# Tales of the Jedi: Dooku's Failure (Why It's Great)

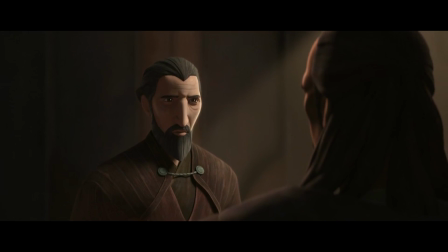(4:10)
Qui-Gon is surely his master's apprentice, and without Dooku in the timeline, Qui-Gon would have never have had the vision to insist Anakin be trained.
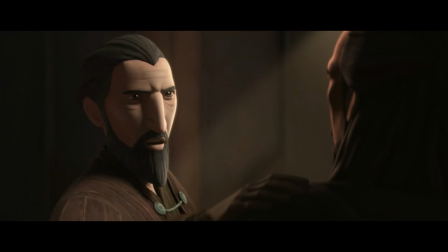(4:18)
It's here in these episodes that Dooku's perspective comes to mean so much for the larger story
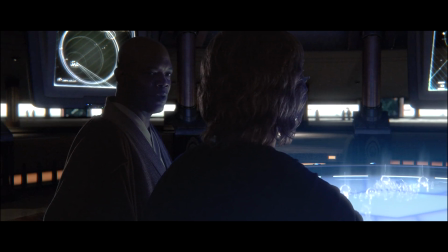(4:22)
of why the Jedi failed Anakin Skywalker and brought about their own downfall.
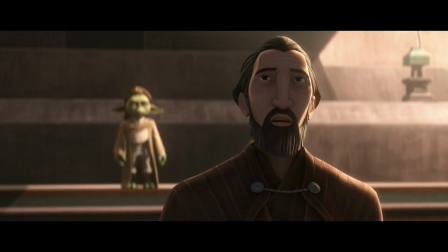(4:27)
My favourite moment is when Dooku laments how, as a boy, Qui-Gon was enamoured with the Great Tree.
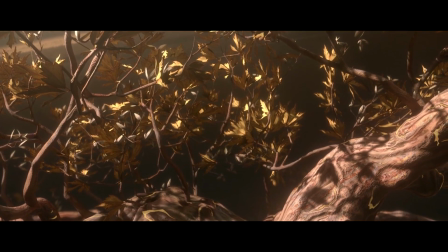(4:33)
He knew nothing like it.
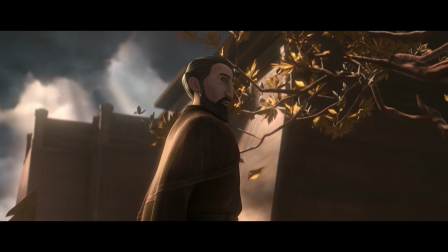(4:37)
Dooku would bring his apprentice to this tree amongst a world of steel to show him that there is more to the universe than what is shown in front of them,
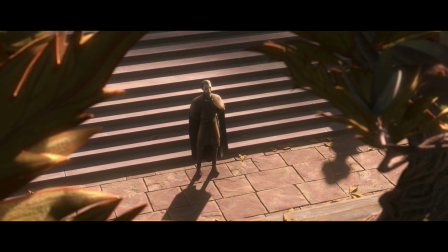(4:44)
to think independently and to discover everything the galaxy has to offer in the way of goodness.
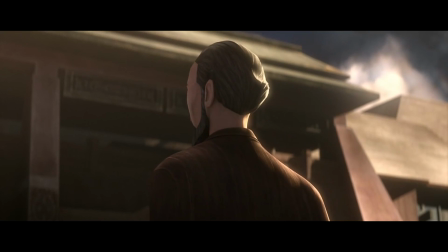(4:50)
The death of Qui-Gon is the release that allows Dooku to cross blades with another Jedi and finalize his allegiances.
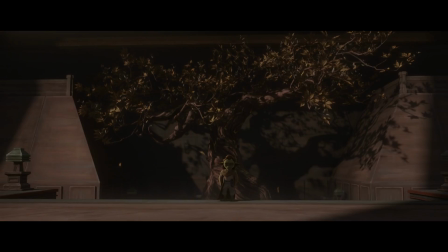(4:56)
The presentation is gorgeous.
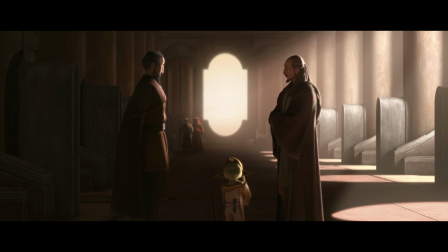(4:59)
The Clone Wars style of animation has just gotten better and better over the years, and the use of light and colour to create very distinct moods on each planet is masterful.
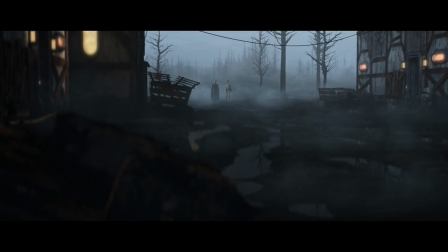(5:07)
Similarly, the score across all three episodes really helps to bring a contemplative, somber feeling to Dooku's story, and serves to add real weight to his choices.
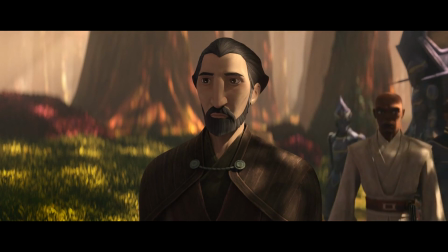(5:16)
Composed by Kevin Kinner, this soundtrack features standouts such as Qui Gon and the Sith Lord and Dooku's Fall.
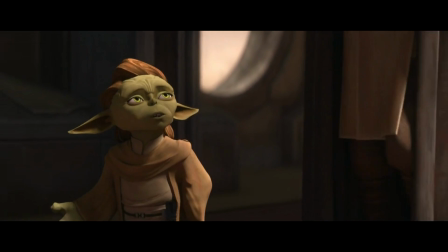(5:23)
Yaddle is key to the third part of Dooku's story, and the most startling revelation here is that her unnamed race don't all talk like Yoda,
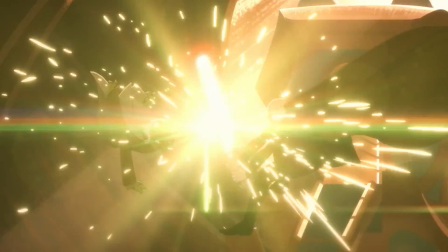(5:31)
so I guess he's just the weird one for talking that way.
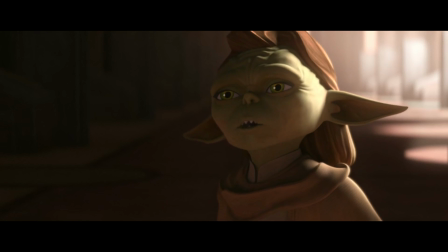(5:34)
Or maybe Yaddle is the only one who talks normally, and by comparison, she's the weird one. Much to ponder there is. I love that it ends at the same abandoned district of Coruscant that we see at the end of Attack of the Clones.
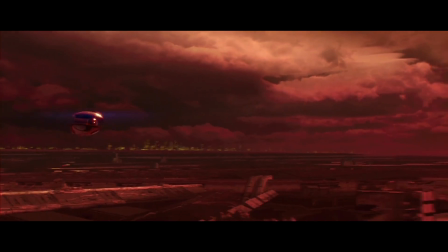(5:49)
Now we know the location of this scene is where a pivotal moment of Dooku's life occurs.
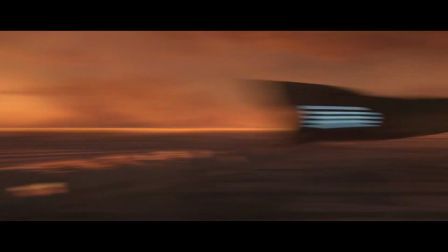(5:54)
Plus, the visual palette is just fantastic, all those burnt oranges and browns.
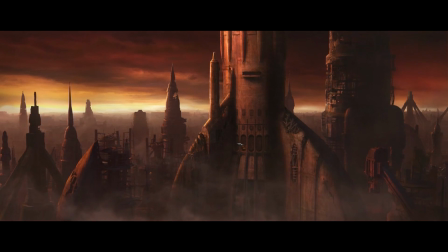(5:59)
There's something really eerie about seeing an abandoned area of Coruscant, and it's the perfect place for Palpatine to have his lair.
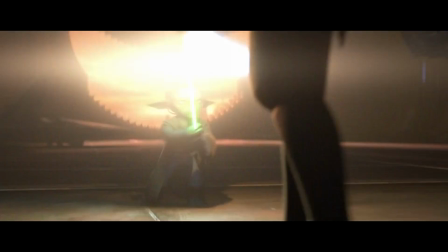(6:06)
Yaddle and Dooku duel in a nice parallel to Attack of the Clones.
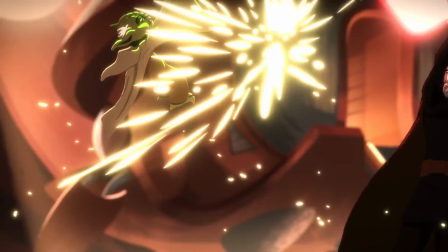(6:12)
I guess the Count really has something against the vertically challenged.
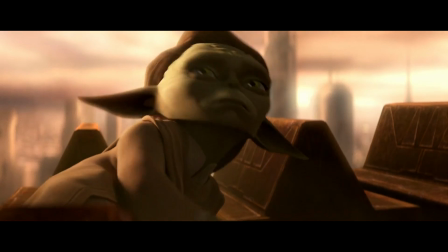(6:16)
The duel ends with an absolutely gnarly death for Yaddle as she is Ouch.
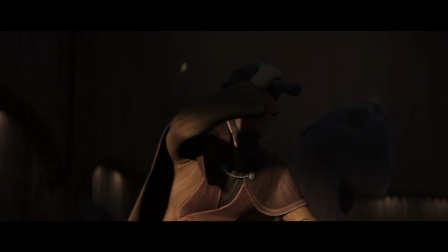(6:23)
And then, oh shit, she survived!
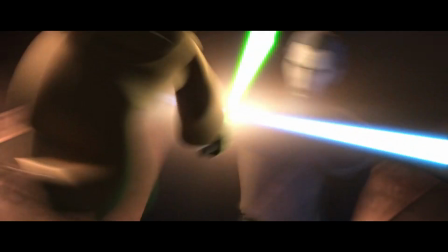(6:26)
This was actually even better in spite of how satisfyingly gruesome the fake-out death was, because now there is no winning in the heat of battle.
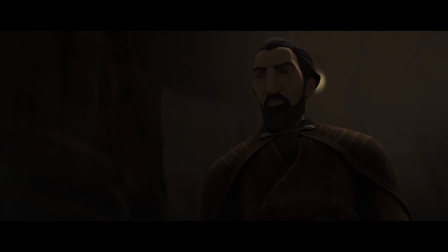(6:32)
Dooku has to make the measured decision to finish her off, and with it his fall to the dark side is complete.
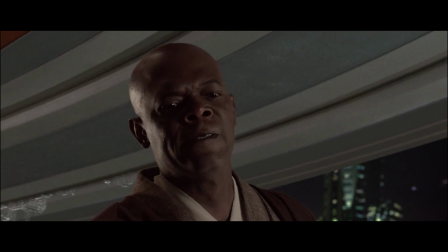(6:42)
A rite of passage for Palpatine's Jedi betrayers are to kill one of their own.
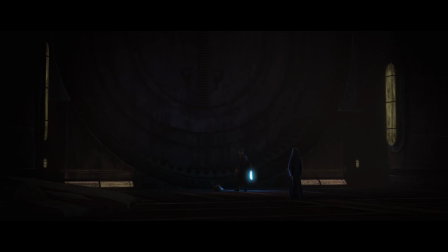(6:47)
I like the contrast here with Anakin's fall. He attacks Windu in a snap decision.
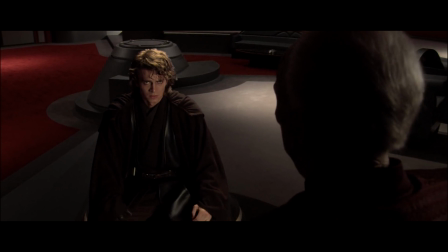(6:51)
He does the wrong thing, but he is remorseful and distraught, clearly wrestling with his morality and his love for Padme.
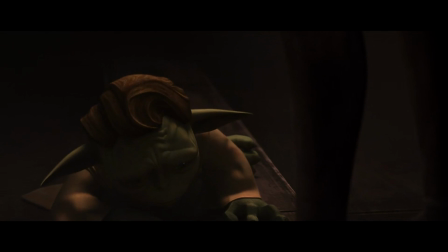(6:57)
Dooku here is calm and considerate, his turn feeling much more seedy.
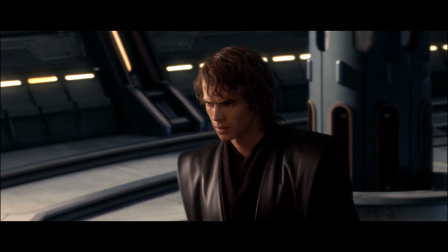(7:02)
I suppose this stands as a signifier of why Anakin was able to come back to the light and Dooku was not.
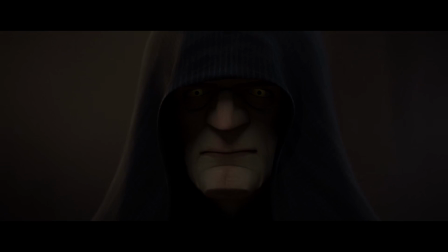(7:12)
These shorts are better than several whole episodes of live-action Disney Plus Wars. Brevity can be key.
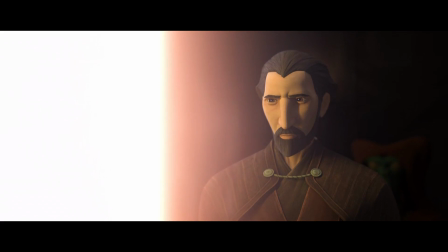(7:17)
I could see a live-action version of this being 40 minutes per episode, coming to the same conclusions, and having the same amount of thematic depth.
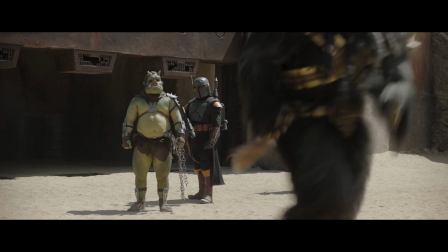(7:25)
A lot of the live-action stuff feels plodding and stuffed with filler.
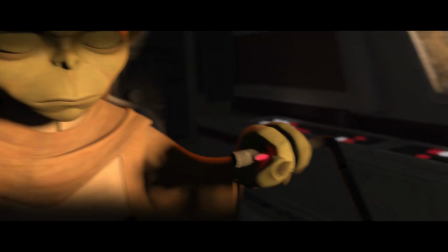(7:29)
It leads me to wonder if Filoni works better with smaller runtimes, and is yet to truly make full use of the longer live-action iterations.
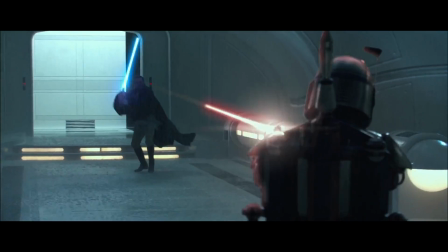(7:36)
So Disney may have screwed up the return of two Attack of the Clones goats this year, but at least they got it right with a third.
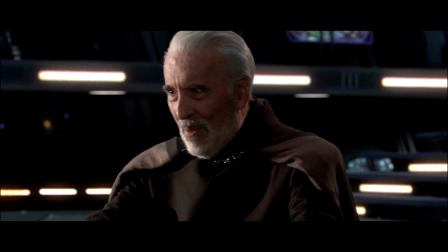(7:43)
Count Dooku, once performed by the late great Christopher Lee, continues to find new life in Corey Burton's wonderful performance,
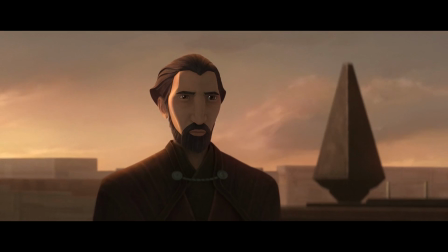(7:50)
and it was a real treat to get a neat and well-realised story with the character.
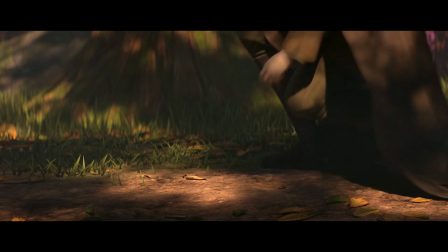(7:54)
So yeah, all in all, this was a fun watch and a nice way to just slightly dip my toes back into Star Wars.
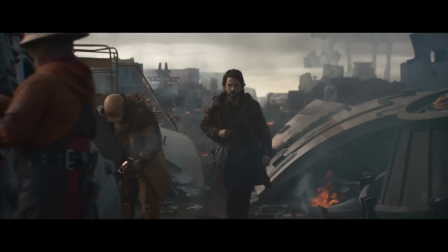(8:00)
I feel the temptation to watch Andor more and more, even if it still annoys me that two of the biggest characters in Star Wars this year got shows in
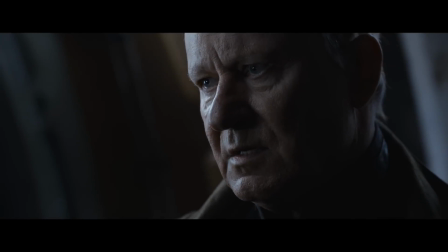(8:08)
comparison that were shot and crafted with far less care than the series about a supporting character who has shown up exactly once in a
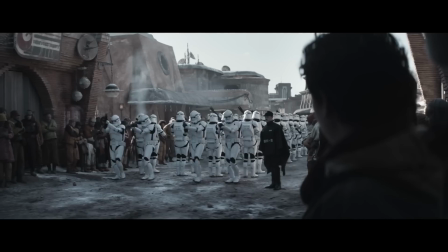(8:15)
one-off spin-off film. But I guess that's the way the cookie has crumbled.